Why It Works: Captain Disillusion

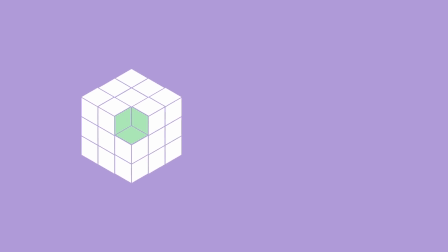(0:00)
Welcome back to another episode of why it works on what it is. Today we are going to be discussing the infamous and as Ethan from H3H3 puts it He's perhaps the most underrated youtuber of all time.
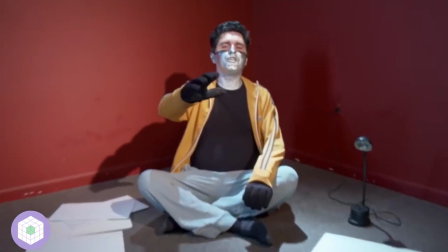(0:10)
That's right We are going to be talking about Captain Disillusion in his series debunk a special shout out to the reddit user the bad comedian As it was
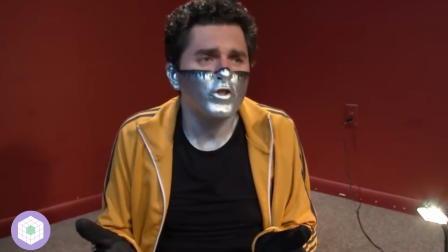(0:17)
his comment that sparked our interest in doing a video on this topic Alright to start things off Captain Disillusion is a superhero persona played by
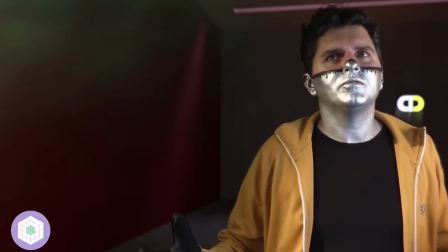(0:25)
Alan Melikjanian whose superpower is skepticism His series, Debunk, showcases his skepticism as Captain Disillusion deconstructs different viral videos,
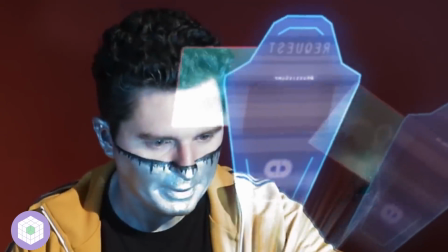(0:33)
trends, and hoaxes using his expertise in visual effects and animation.
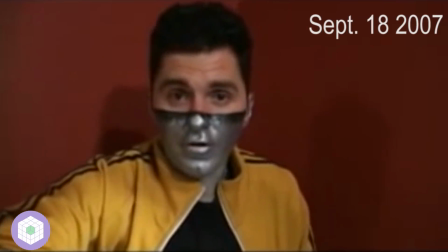(0:37)
Alan has been churning out spectacular content over what is about to be 11 years now, and realistically deserves far more praise than we can give him in this video.
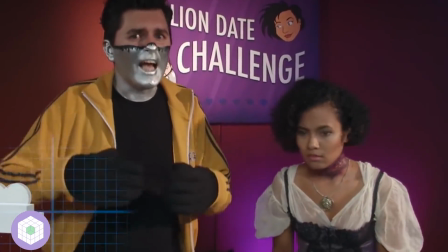(0:45)
But still, we'll do our best to give him props. Like usual, we're going to break the video down into three sections, which are as follows.
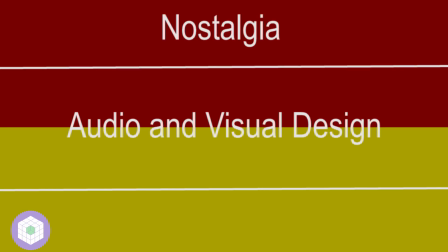(0:51)
The nostalgic design of the show and character, the audio and visual elements, and the satisfaction of debunking.
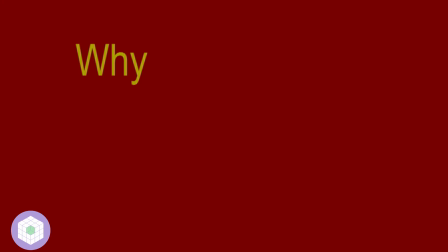(0:57)
And through this, we hope to give you our ideas on why Captain Disillusion's Debunk works.
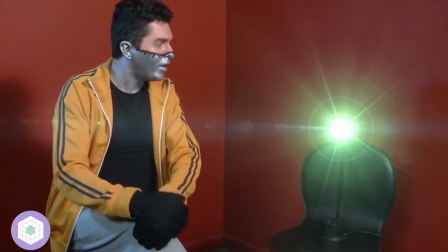(1:02)
Starting with the overall design of the show, Alan takes his VFX experience and morphs it into a thematized throwback to captivate his audience.
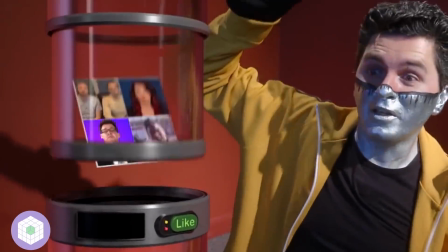(1:09)
His visual style is derived from 90s-era superhero and educational programs,
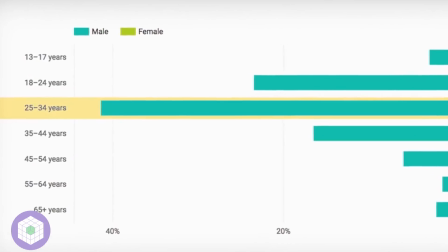(1:13)
and this is extremely effective at drawing in his mainly 25-35-year-old age demographic, as the content blends childhood pop culture callbacks with some more adult-themed humor.
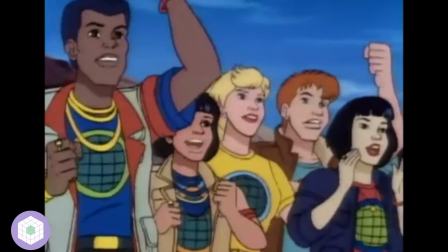(1:22)
Some direct influences are TV shows and movies like Captain Planet, Bill Nye the Science Guy, Beekman's World, Spy Kids, and Robocop.
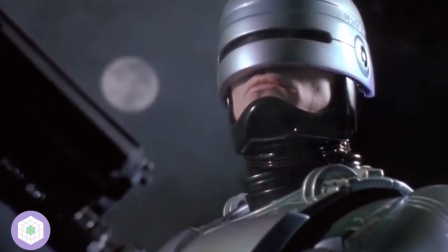(1:30)
This nostalgic design is also re-emphasized through the consistent format of the series. From the constant intro of
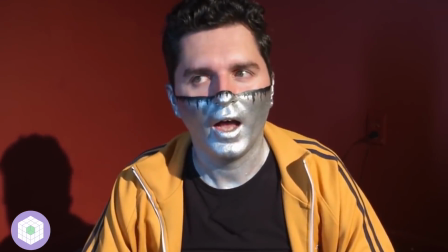(1:40)
to the classic joke exit and catchphrase,
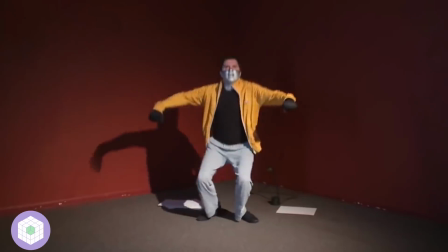(1:43)
Debunk is full of all sorts of repetitive elements that give it an episode-like quality,
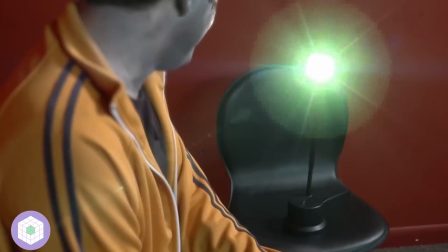(1:50)
reminiscent of the aforementioned shows. This combines with the story-like progression of each video to create an incredibly nostalgic and entertaining format.
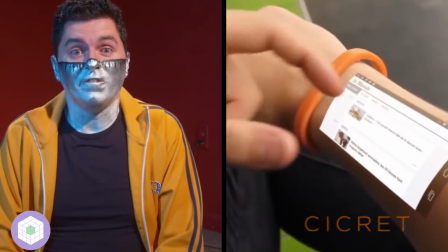(1:59)
Another major contributor to this factor of nostalgia is the Captain Disillusion persona.
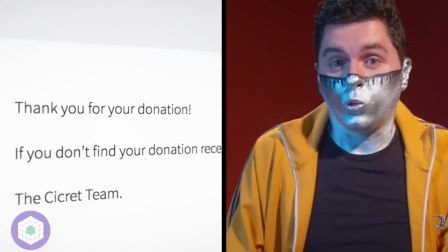(2:03)
The character is marked by a sort of classic superhero charm which is eccentric and borders on arrogant, or as Alan describes it, this persona
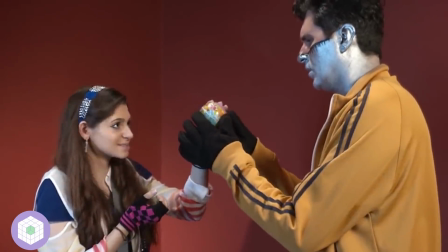(2:14)
allows Alan to consistently insert a level of comedy into his videos that makes him quite amusing.
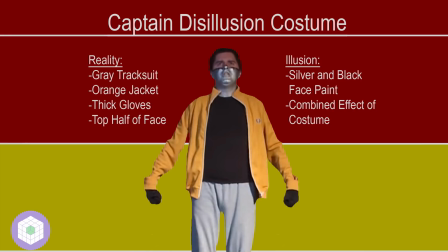(2:20)
All of this is coupled with a colorful costume that distinguishes the character while also symbolizing the idea that the persona is some combination of illusion and reality.
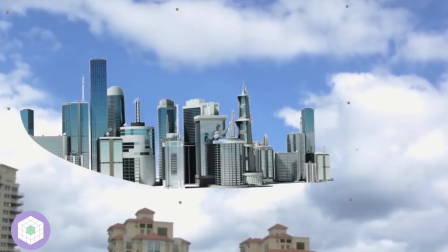(2:29)
While Alan is mainly known for his proficiency in visual effects,
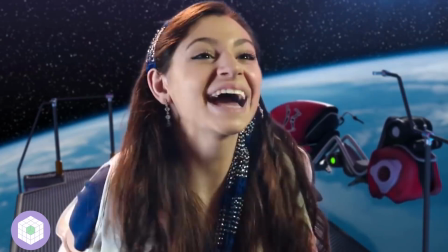(2:32)
I'm going to start this section by briefly surveying some of the audio techniques utilized in Debunk, as they're quite impressive as well.
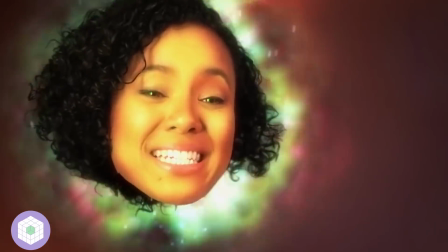(2:38)
To illustrate the attention to detail that's present in this audio work, I'm going to cite a small excerpt of the video superhuman tape measure skills debunk.
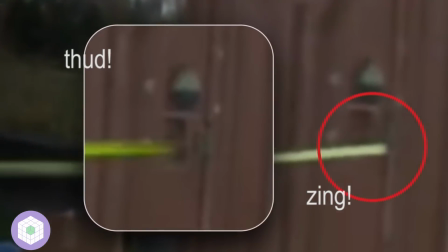(2:50)
In this small clip,
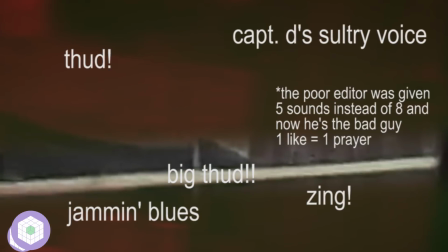(2:57)
you can see that there are eight different elements of sound being utilized. These include things such as the background music, Captain Disillusion's voice, and an array of sound effects during different animations and transitions.
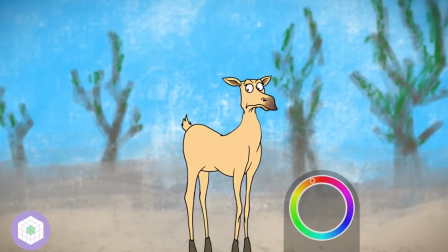(3:07)
These audio elements all work together to enhance different aspects of the video. video.
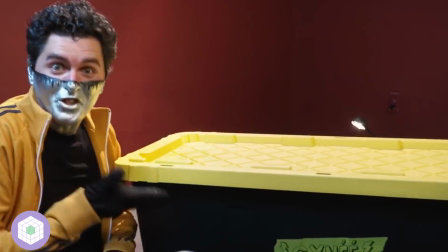(3:12)
For example, the music fits with the theme of the series and highlights Captain Disillusion's voice, and the sound effects work to emphasize the impressive nature of the animations.
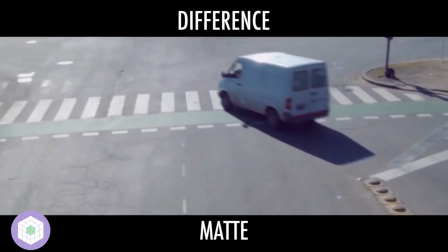(3:20)
That acts as a good segue into what the Captain Disillusion brand is so heavily praised for, which is its spectacular animations and visual effects work.
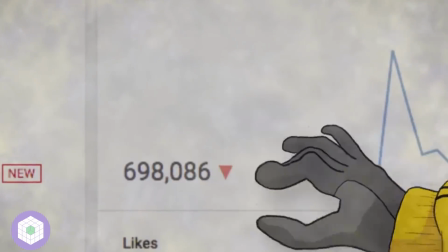(3:28)
Starting off with the basic elements of this visual design, I'd like to highlight the astounding level of detail in everything from the transitions that stick to the theme,
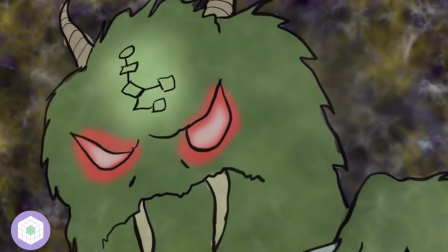(3:36)
to the small animations meant to shift the viewer's focus or provide comedy.
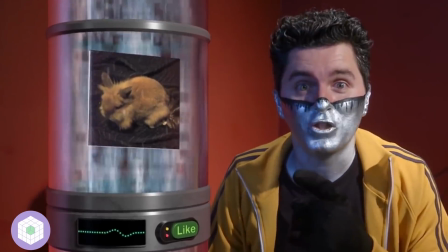(3:40)
The reason these videos progress so seamlessly is because Alan is willing to put in the work and pay attention to these small details in every episode.
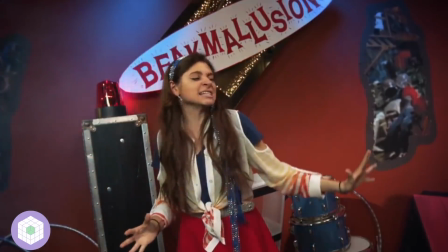(3:48)
These visual elements also help support the nostalgic factor of the series, with animations of things like 90s-inspired CGI gadgets and just the general aesthetic of the effects.
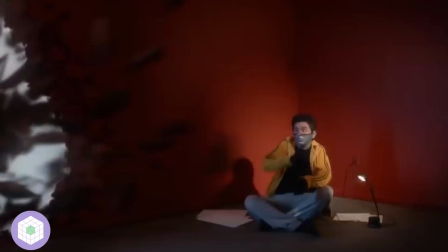(3:57)
Alan usually spends a month on each video, and that's likely the main contributor to this remarkable production.
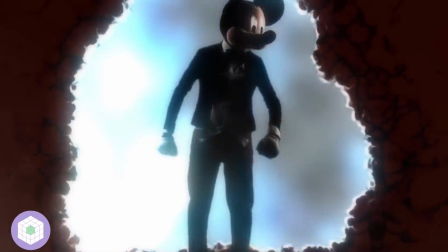(4:03)
To further support the validity of this point, I'm going to cite the video Making 1 Second of Captain Disillusion,
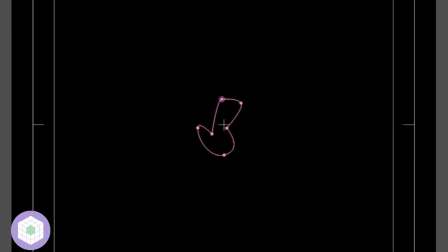(4:09)
which is a 2 minute long demonstration of high speed editing work, showing how 1 second of a regular debunk episode is made.
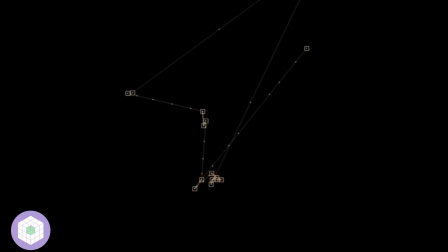(4:16)
This video serves as a rather clear cut example of the amount of work that goes into constructing just one of these videos,
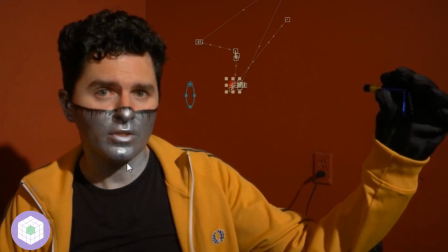(4:22)
in that it ultimately pays off to give the audience a constantly captivating experience.
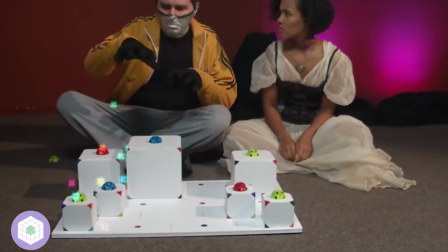(4:27)
The last and most crucial element to the visual design of these videos is the extraordinary deconstructions that Alan chose through 3D animation and visual effects.
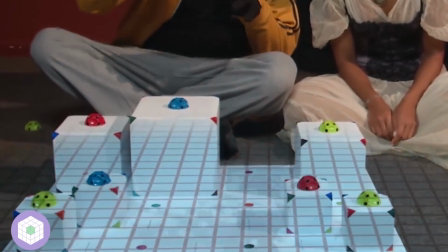(4:36)
It's one thing for Captain Disillusion to give a valid explanation for why a viral video or trend is fake,
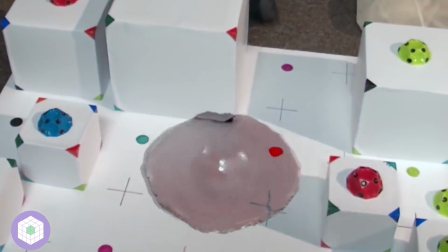(4:41)
but it's an entirely different thing to be able to demonstrate, using 3D modeling, exactly how it was faked.
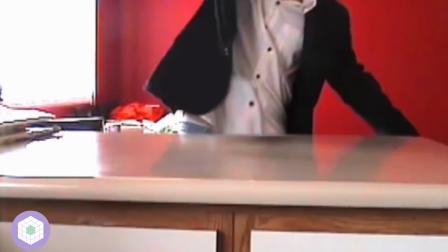(4:47)
Here are just a few examples.
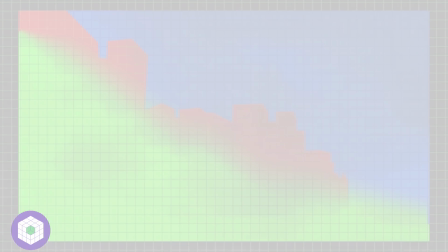(4:50) Creating this short effects shot is so easy, you won't even feel bad when Ang Lee doesn't thank you for it in his Oscar acceptance speech.
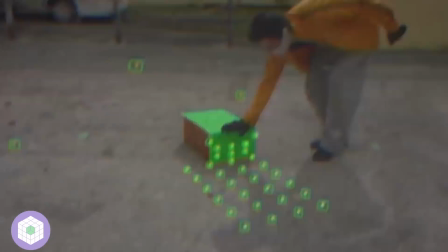(4:57) The exact distance between all these markers helped me extract a camera solve
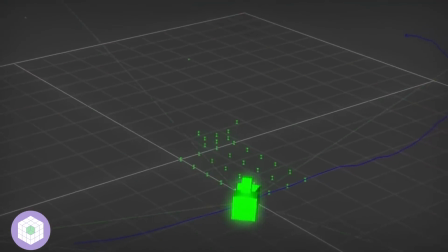(5:02) and recreate the move in 3D much more precisely than could be done with auto tracking.
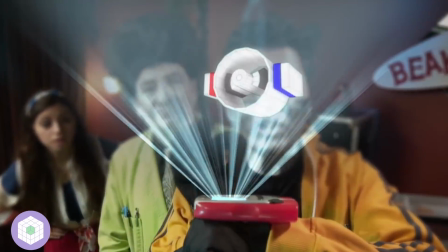(5:07) I think I just got it. It's not the magnets that drive the motor, it's the changing current.
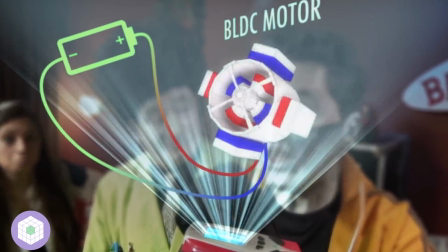(5:13) As long as you have electromagnets turning on and off on the stator or the rotor, or on both, things will move.
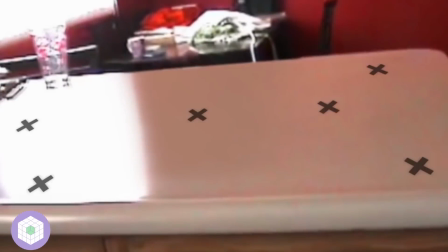(5:20) That's right.
It's these deconstructions that seem to act as a cornerstone of this entire series by providing visual proof to his claims.
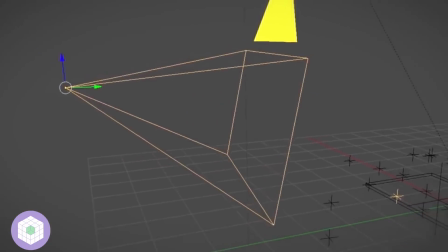(5:27)
Through these elaborate, often comedic demonstrations,
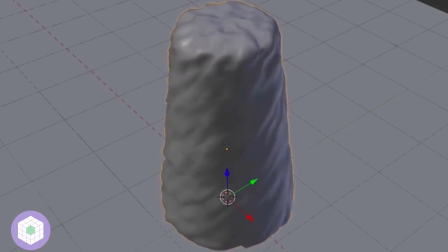(5:31)
Alan is able to both fascinate and concisely educate the viewer on some type of visual trickery and strengthen their ability as a skeptic.
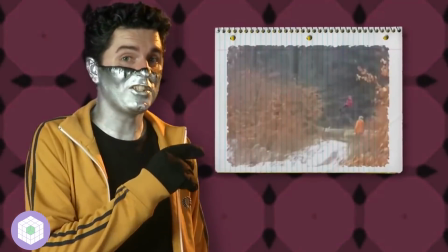(5:38)
Overall, the astounding high-quality audio and visual components of the series are a huge contributor to why it works.
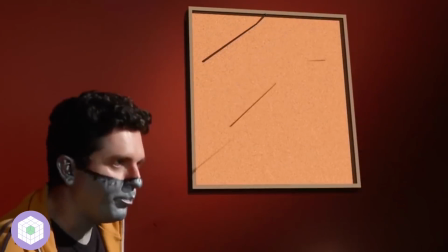(5:45)
They also act in congruence with the nostalgic design to help emphasize the last point, which is the satisfaction satisfaction of debunking.
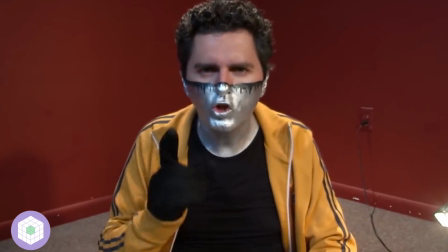(5:52)
Now that phrase, the satisfaction of debunking, is not something that's commonly said.
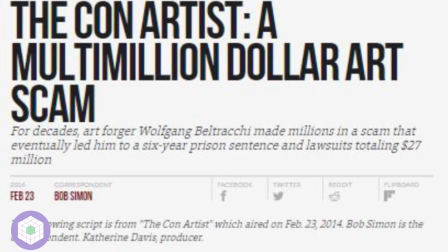(5:57)
Most people don't find a sense of satisfaction in having something exposed as fake, especially when it's something like a beloved viral video.
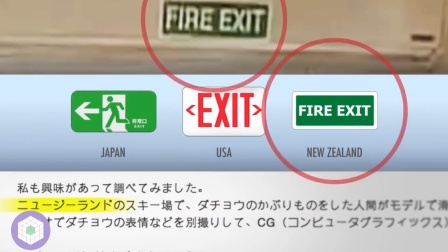(6:04)
However, it seems that Alan has found a way to make watching a debunking an incredibly enjoyable experience.
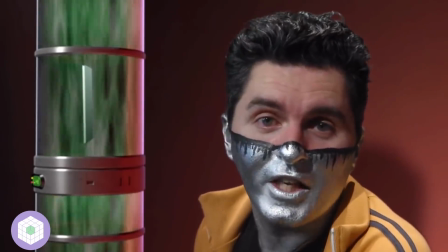(6:10)
And while I'd love to believe that the spectacular production and zany personality of Captain Disillusion are enough to explain this,
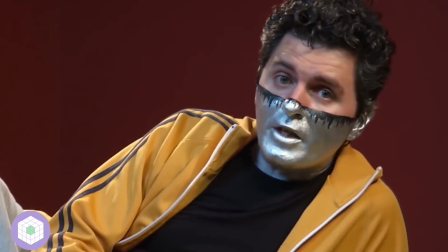(6:17)
I think that there are deeper, underlying reasons for why this is. I'm going to try to explain how this series is able to tap into the satisfaction of debunking in two main ways.
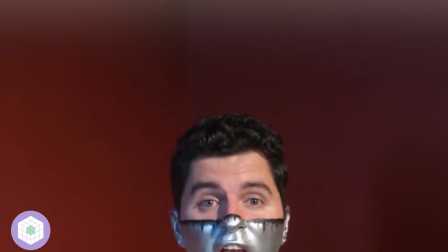(6:26)
First, from a more scientific perspective.
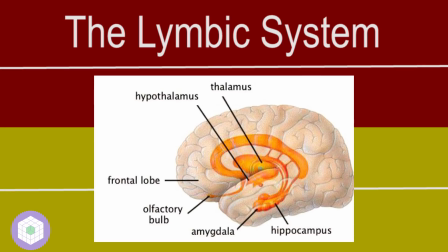(6:28)
Basically, the processes responsible for learning, and those that make us feel good, are both located in the same part of the brain, the limbic system.
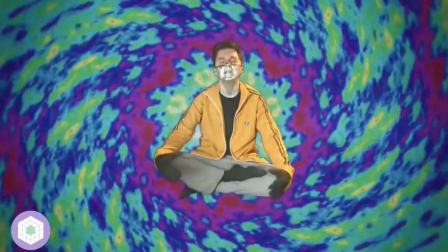(6:36)
As we engage in learning, dopamine is released to reward us and make us feel good. Additionally, the series pairs its teaching with elements of humor,
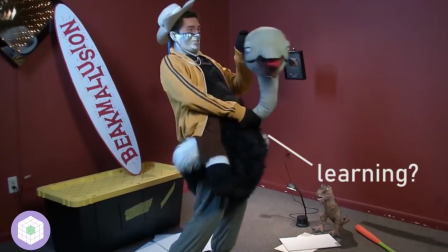(6:44)
which has been proven time and time again to aid in the process of learning while also causing the brain to release even more dopamine.
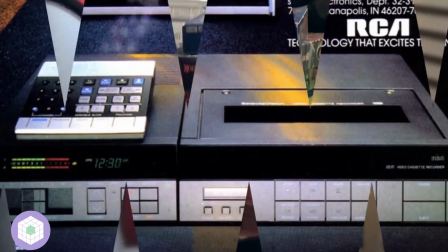(6:50)
Essentially, debunked teaches the audience and provides them with easily understandable information, often in a humorous manner,
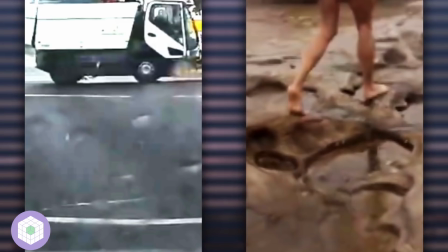(6:57)
which causes the brain to release large amounts of dopamine, hence the satisfying experience of watching a Captain Disillusion debunking.
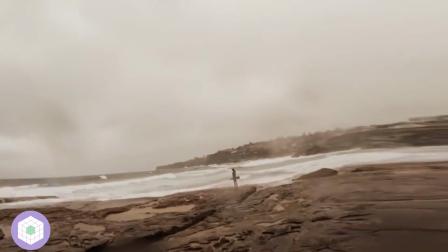(7:04)
The second way I'll address the satisfaction of debunking is through a much broader, cultural lens.
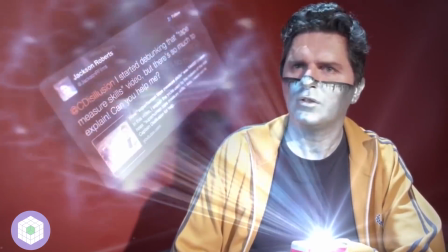(7:09)
As previously addressed in other Why It Works videos, we currently inhabit an age of information.
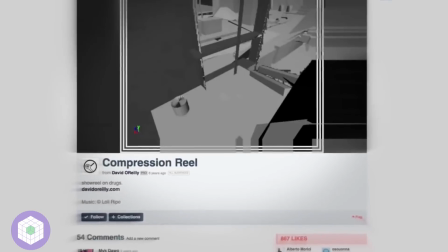(7:14)
Anyone with access to the internet, in the majority of developed countries, has an incomprehensible amount of information at their fingertips.
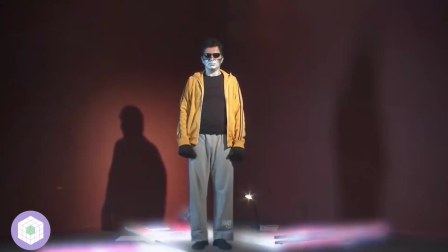(7:21)
And while this is an incredibly powerful tool, it's also a tool that's quite difficult to use.
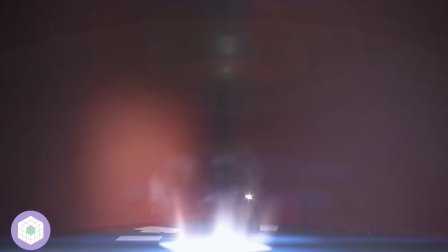(7:26)
This is because the internet has become oversaturated with content.
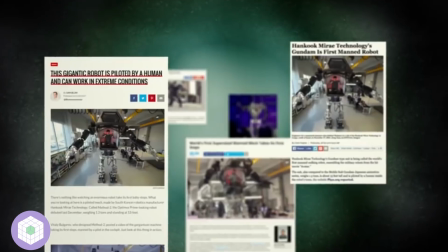(7:30)
Things like fake news, viral hoaxes, ad campaigns, and trolling have made it increasingly difficult to utilize and discern the validity of most information online.
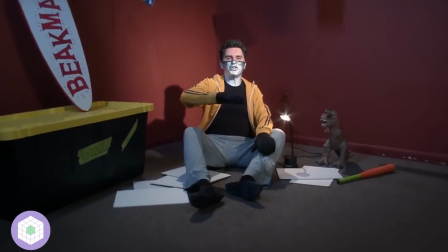(7:39)
I bring this point up because I think that channels and websites like Captain Disillusion have become successful because of this.
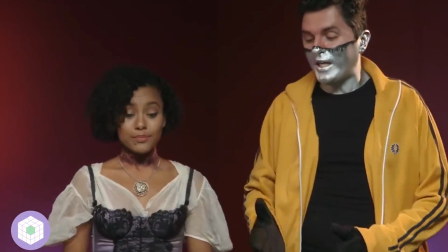(7:45)
Captain Disillusion acts as a source of truth and clarity in this age of information.
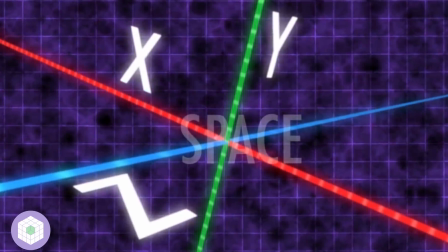(7:50)
The debunk videos not only provide information that's clearly backed up through visual demonstrations,
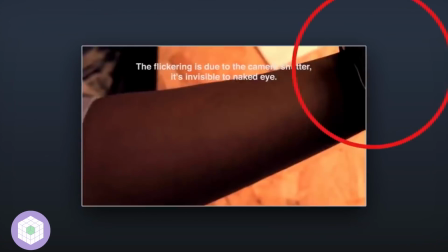(7:55)
they also take apart content that's misleading, effectively sorting through the massive amounts of information characteristic to our era.